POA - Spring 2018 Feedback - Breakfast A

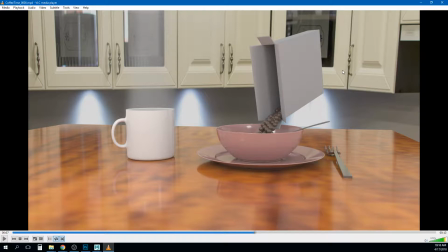two cents i would consider change i like that you're getting the cabinets back there i would consider changing the angle a little bit and so we can see the cereal pouring into the bowl because i'm feeling that part is kind of impressive looking um because you're getting this really nice like way it
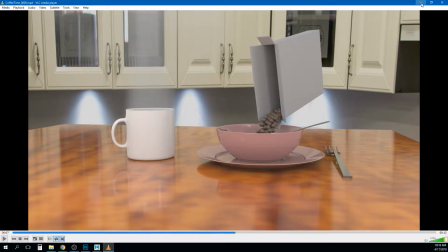rolls up here almost out of the bowl um so i'd like to kind of see that um the reason these are reading as milk duds though is because they have the highlights on them and so if you if you can sort of pull back on the shininess i think that'll help so i
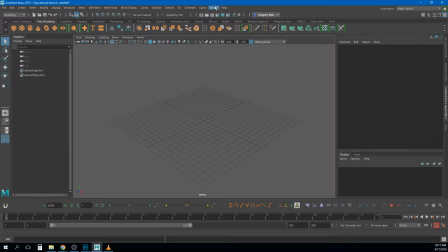wanted to show you this um if I if I went in here at Arnold just do something easy plane
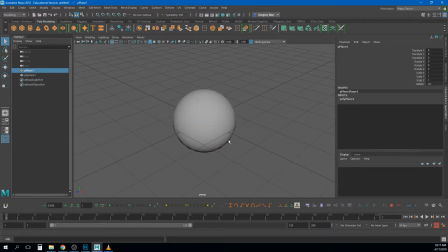sphere scale that plane up and
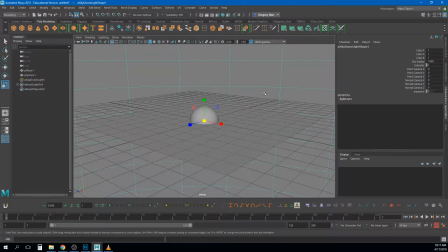then I'm going to do the Arnold skydome light and on that skydome light I
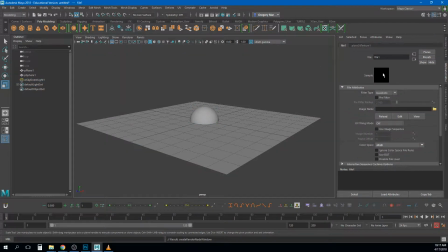will map in a file I'm just going to show you all this even
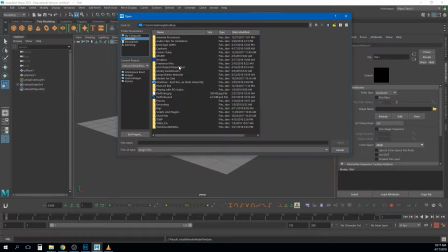though this isn't something you necessarily have to to do do i have anything that renders down here here i know there's some in this um so let's use this um those
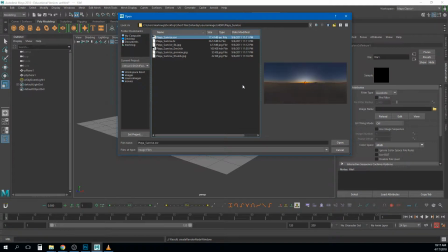the ones i should
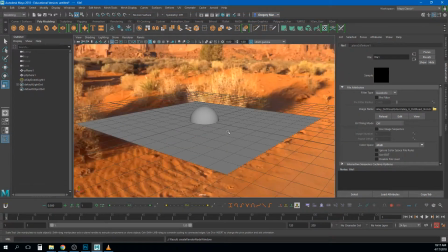there we go so you get this nice hdri image in the background that's going to give you this
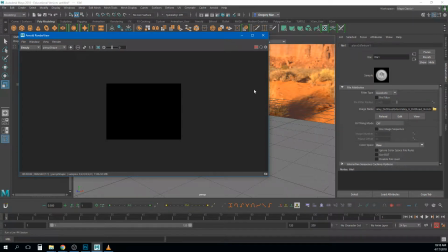pretty nice lighting setup right um and that's really cool but sometimes like the environment
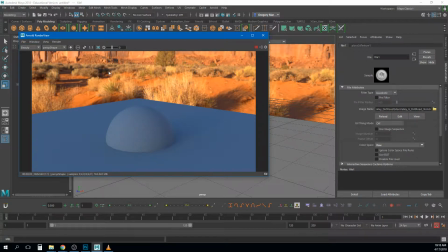just doesn't like you don't necessarily want to see this right so a couple things you're seeing that grain um and
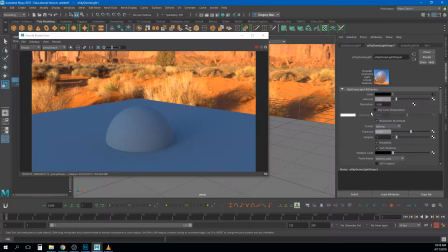i talked about this in the previous video i would encourage you to check that out that grain that's coming in this render render if i just change that to like five it'll usually get most of that out right um so now it's a much cleaner looking render the other thing is on this
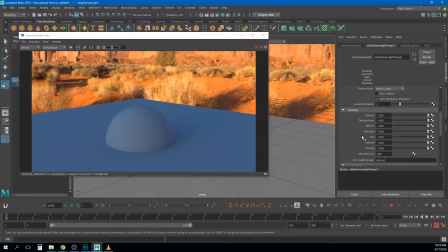sky dome if i scroll down here there's different things i can turn off in terms of visibility right and so one of them is the camera and what that means is that this skydome although will still cast light in the scene in the same exact way i think it even still casts reflections
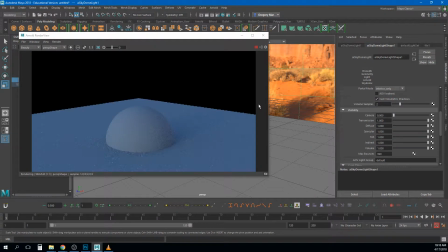um it we don't see it right so like i can turn that off and we'll get the same render it's just on this black background right the interesting thing too is it's it's also on a um alpha channel so like the white part is what i'll be able to see in my render
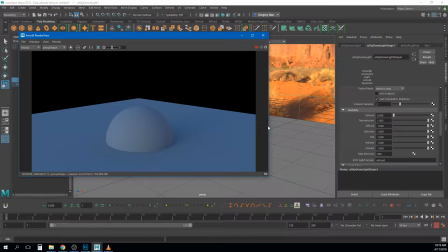the black part is transparent if i want it to be so i can take this into photoshop and composite it into a different background or premiere
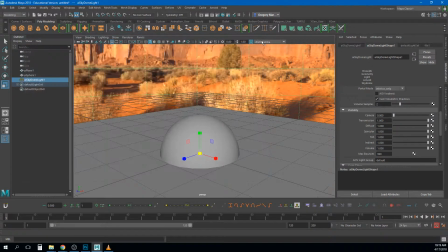put a different like solid color background back there or whatever it is i want so this is a nice way of being able to composite some stuff um in in 3d as well so i just wanted to show you you can turn that camera all the way down
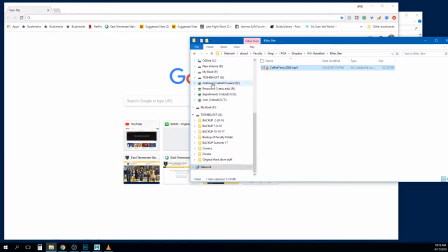and that might be like i like the um
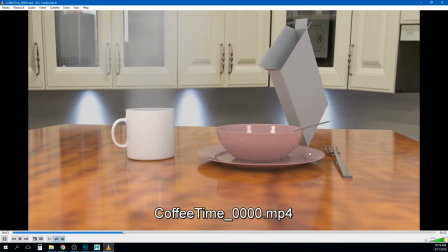I like the background and everything but that might be
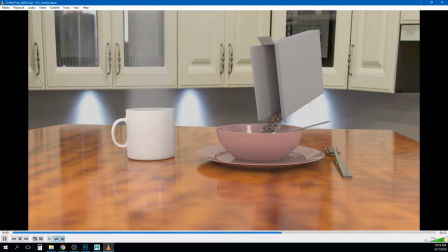like you might be trying a little too hard to show the background as
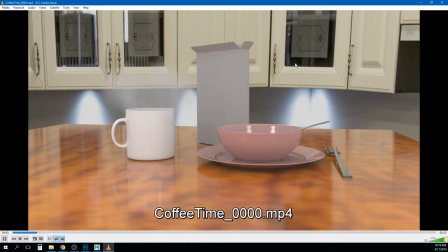part of your environment and it's right now it's like it feels like
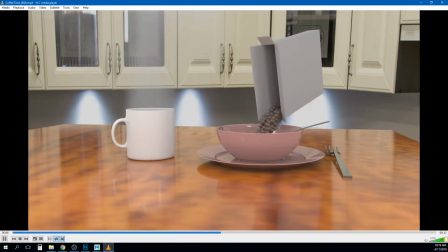your table was like five feet high like off the ground because these are like your kitchen cabinets right but otherwise I think the biggest issue is just getting a
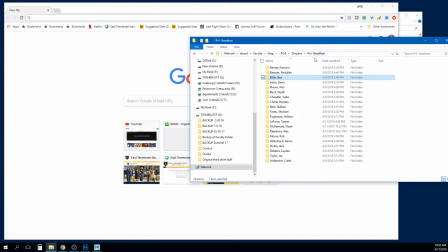texture on that box cool um sierra oh um i think you
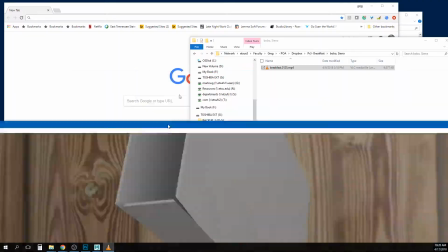have a revision too um in this so let's watch this really quick let's see what you got okay i remember this yeah
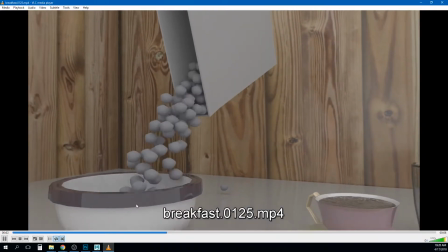i love it you got all except for these little pieces that are falling out early on you got all those in the cereal i like the the placement of the plate
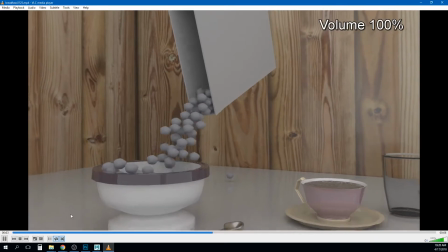as it rolls by it almost doesn't feel like it's um landing completely
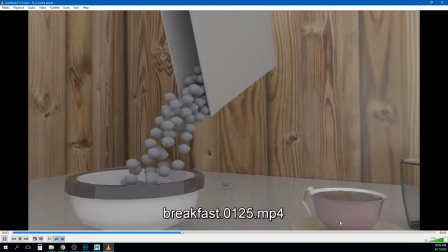on the ground it still feels like floating just a little bit at the end there um yeah
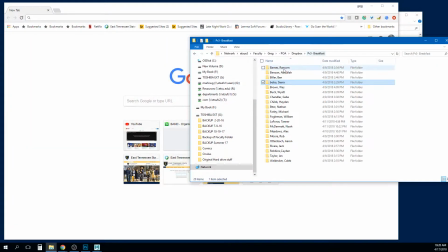cool so let's go look at your revision because i know you said you were going to do or i know i saw one